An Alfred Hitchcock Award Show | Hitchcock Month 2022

Hey everyone, my name is Nathan and welcome to Hale. It's the end of Alfred Hitchcock month, but I have one more video coming for you. Today what I want to do is use all the movies that he made and enter them into an Oscars type award show. There will be similar categories to the Oscars as well as some unique categories tailored specifically to Alfred Hitchcock. There will be five nominations for each category and then the final category of Best Picture will have 10 nominations. Before I go into the different categories, I want to clarify this is completely subjective i thought about going the route of making it objective like trying to base it off audience scores and what the universal opinion is on best performance and things like that but then i realized no this is me talking about alfred hitchcock i don't want to get what the public's view is i want my view i want to hear your view though if you have differing opinions or if you would like to do nominations and winners please leave them in the comments feel free to do the same exact categories i do
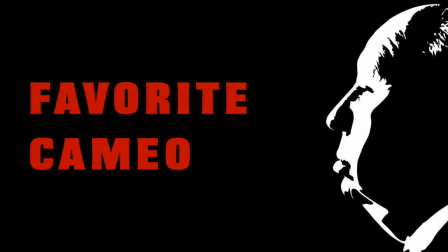i'd love to see what your picks are so the first category is my favorite cameo.
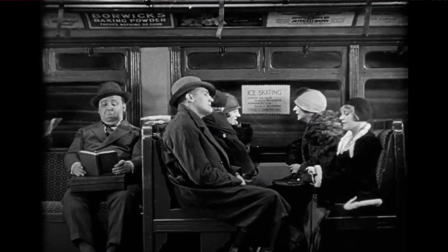The nominations for my favorite cameo are Blackmail, where Alfred Hitchcock is being disturbed by a young child on a train.
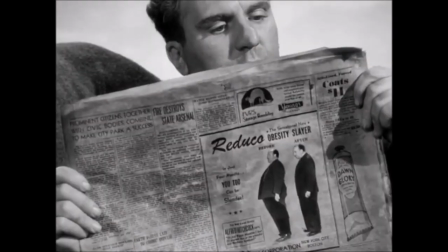North by Northwest, where he misses the bus just by seconds. Lifeboat, where you can't help but just appreciate it because of how creative it is.
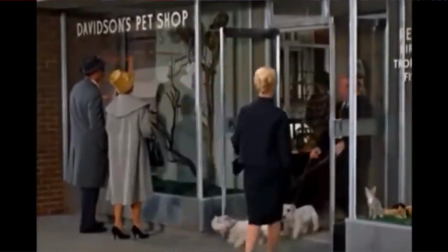The Birds. Although he's just walking dogs, this is the first Alfred Hitchcock cameo I ever saw because The Birds is the first movie I ever saw, so I had to make it.
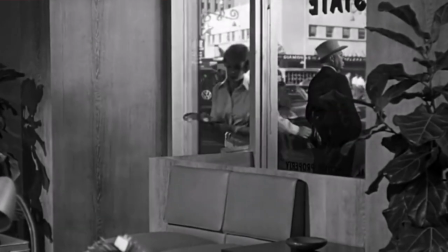And Psycho. I've seen Psycho the most times of any Alfred Hitchcock movie and so although he's just standing outside the bank it still means a lot to me because every time I see this scene I get really excited.
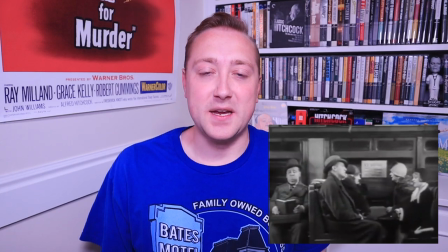And the Alfie goes to blackmail. The reason blackmail wins is because it is by far the most entertaining Alfred Hitchcock cameo.
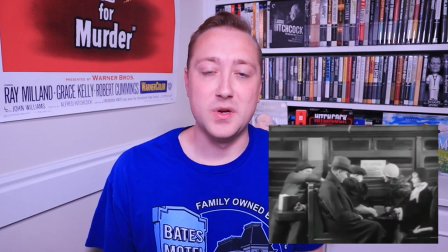I also like how long we spend with Hitchcock.
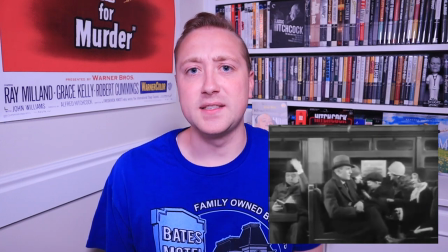The only other time I can think about that we spend this long with Hitchcock is in Young and Innocent when he is a reporter with a camera.
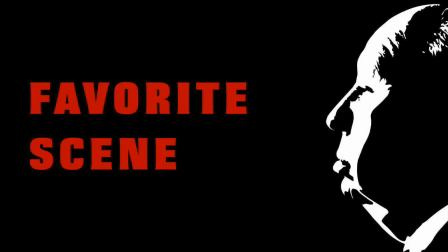The next category is my favorite scene. The nominees are the dream sequence, vertigo.
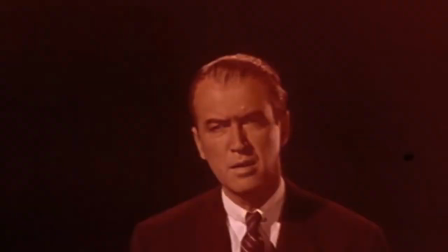It feels so unique to Alfred Hitchcock, but at the same time, it has those elements of suspense and uncertainty.
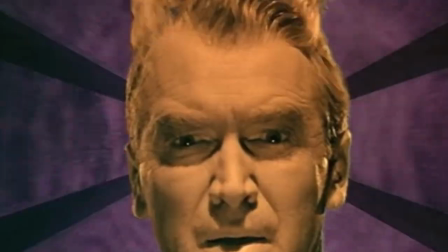I love the visual look of it, and I love the way I feel while I'm watching it. The big reveal, Psycho.
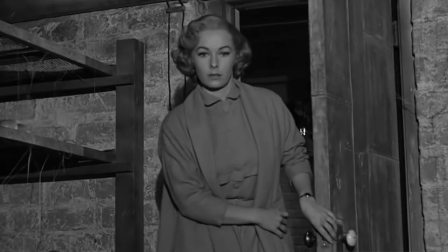Despite how many times I watch this movie, my heart always races when this scene comes on. I know what's going to happen, but it is so well executed.
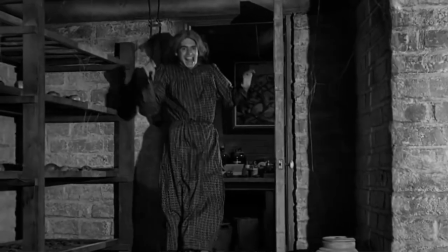The shot of Norman Bates running in the cellar with a huge smile on his face is horrifying, and the highlight of psycho for me.
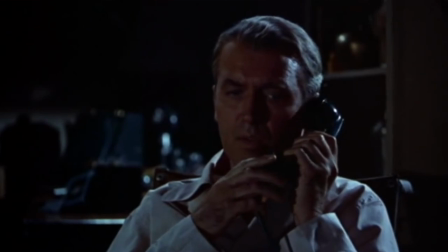The confrontation, rear window. This is where Hitchcock shines best with his master of suspense title.
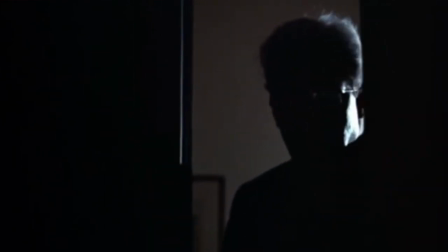It is so intense. You know that something bad is going to happen. You've been waiting the whole movie for something like this, and it does not disappoint.
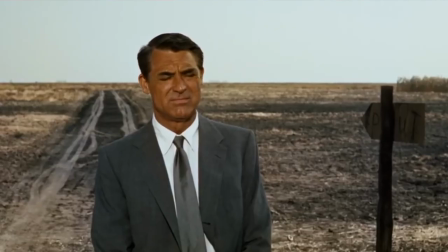The crop duster scene, north by northwest.
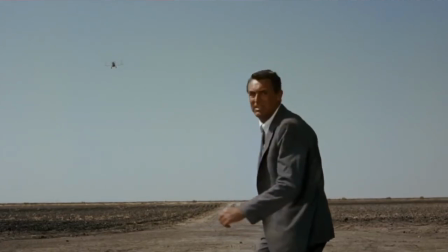From the moment that Cary Grant arrives in this location, the whole scene just feels off and unsettling, and you don't know what's going to happen.
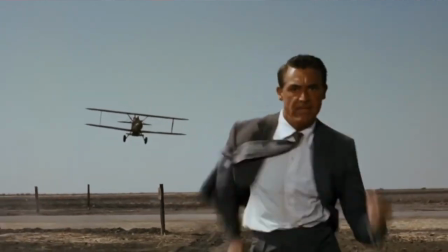And it's just very impressive that they were able to film such an amazing scene in a movie made this long ago.
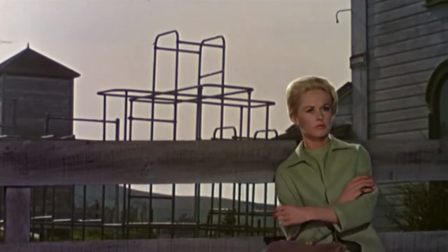The schoolhouse in The Birds.
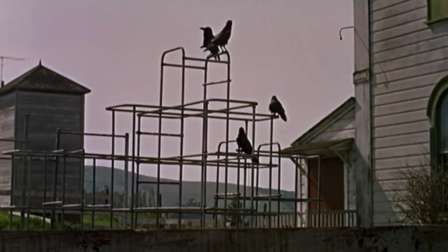This scene in particular sticks with me because I absolutely love the way that they shoot back from Tippi Hedren's character back
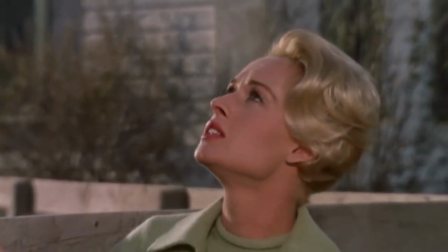to the birds to Tippi Hedren to the birds and finally she turns around and it's revealed that a lot more birds are there than we thought there are.
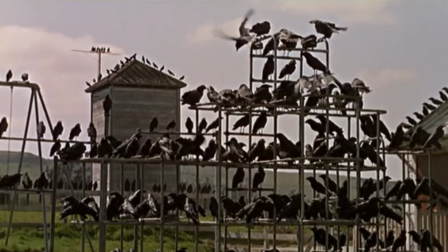It's very eerie hearing the school kids sing in the schoolhouse while the birds are coming and I think that the combination of the two make for a really good scene.
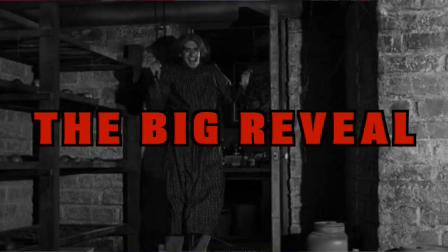The Alfie goes to the big reveal in Psycho. This is a hard one to crown because I love all these scenes so much, but I can't deny that I love the big reveal in Psycho. Not only Norman Bates coming into the cellar, but also the chair turning and seeing the dead mother. Everything in this scene works so well for me.
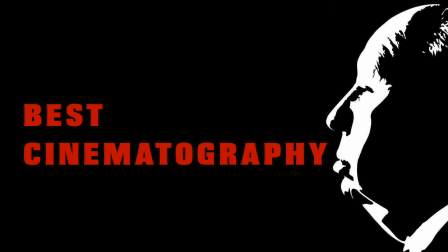The next category is Best Cinematography.
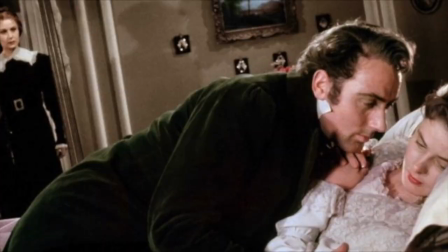Nominees are Rope, Under Capricorn, Notorious,
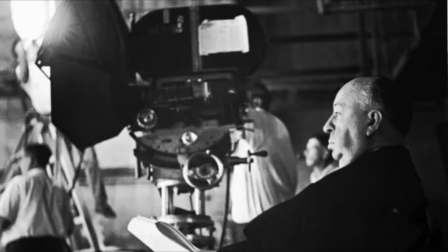Psycho And Rear Window
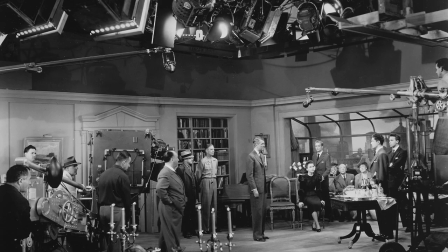And the Alfie goes to Rope A case could be made about why all these movies deserve the nomination But Rope takes the win because of just how impressed I am Every time I watch it with the long shots And the long shots aren't the only things to appreciate in this movie You also can't help but appreciate the staging The lighting in certain scenes Just the way everything comes together so well Rope had to win for Best Cinematography The next category is my favorite score.